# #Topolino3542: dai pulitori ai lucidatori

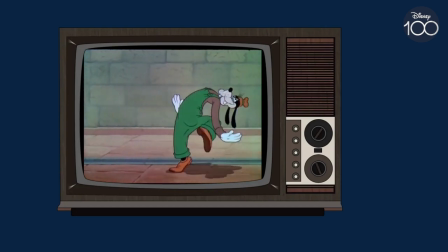3:49 A un certo punto infatti inizia a fare una serie di vari movimenti sopra ai fili, corde, cioè in aria,
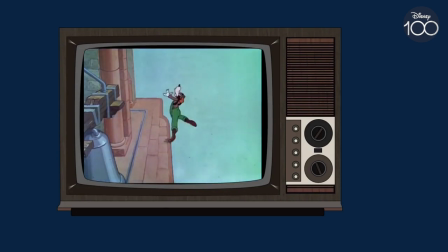3:58 che tu dici sono assolutamente divertenti ma sono anche tese, cioè veramente gli animatori sono riusciti a fare una sintesi tra la
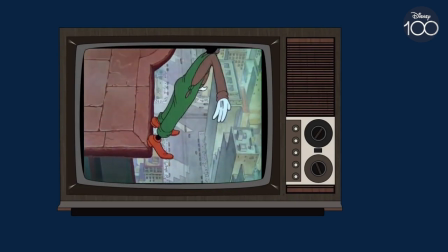4:06 comicità e la tensione in un stile Mission Impossible quasi.
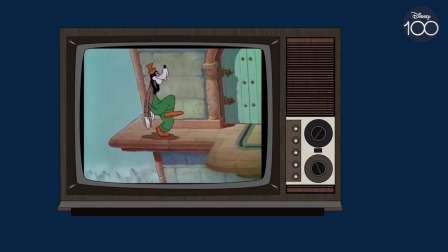4:11 Sì, assolutamente, anche perché giocando con il concetto di altezza dal momento che in questo quattometraggio i tre stanno pulendo l'orologio di una torre molto alta
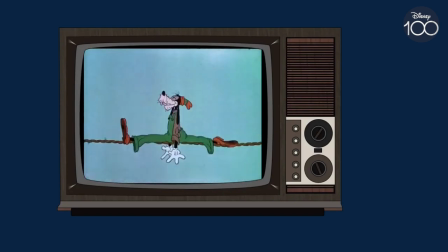4:20 si può giocare molto sul concetto appunto di vertigini e del pericolo di ricaduta quindi nel momento in cui Pippo prende un colpo in testa e quindi inizia
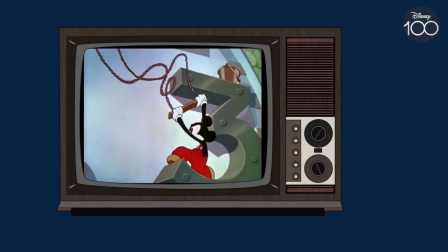4:29 ad avere una sorta di episodio di labirintite che gli fa perdere il senso della coordinazione e quindi questo lo porta, come diceva Gianluigi,
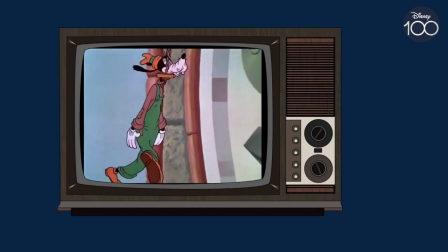4:38 a vagare per il papabetto della torre dell'orologio Questo dà vita a delle
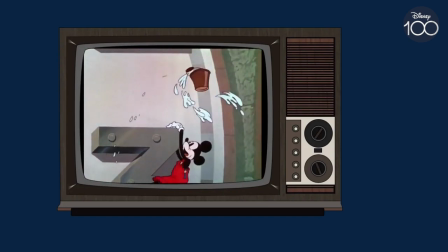4:42 scene molto irritanti perché poi abbiamo Topolino che cerca in tutti i modi di salvare il suo
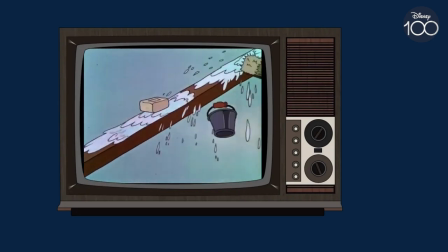4:47 amico dalle rovinose cadute e lo fa lanciando gli scale, corde e quant'altro per cercare di salvarlo,
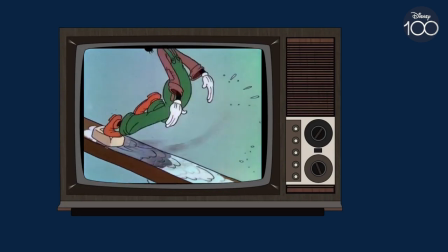4:54 però al contempo il senso di altezza che comunque viene dato anche dalle inquadrature ci fa stare con il fiato sospeso per le sorti del personaggio. In questi cortometraggi, inoltre, la figura invece di Paperino è quella del personaggio più biglioso, più riottoso,
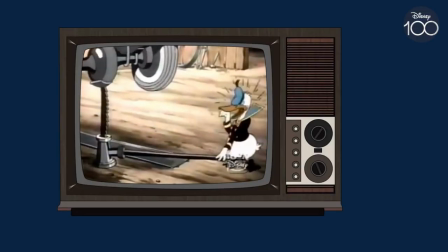5:09 che reagisce a tutto quello che gli capita nella maniera più ovinosa possibile,
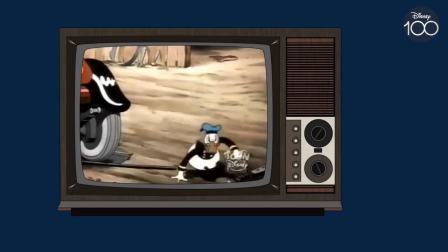5:14 perché ovviamente il Paperino dei cortometraggi di fine anni 30 è quello più sanguigno,
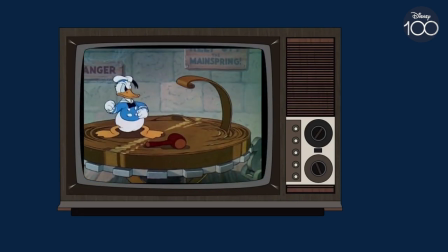5:19 è quello in cui gli animatori ci mettevano tutta la sua rabbia su perdere le staffe di fronte a qualunque tipo di imprevisti,
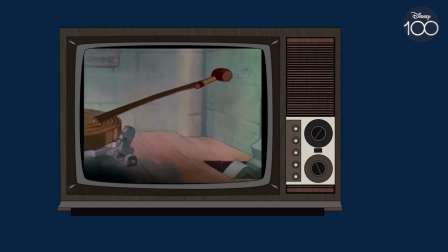5:25 e questo ovviamente genera il meccanismo della risata. arrivati a questo punto non mi resta che invitarvi a iscrivervi al canale e attivare la campanella per ricevere le notifiche su tutti i nuovi video caricati anche perché è in preparazione un altro nuovo video dedicato a Disney 100 questa volta dedicato a uno dei più grandi creatori di storie disneyane del ventesimo secolo per cui saluti tutti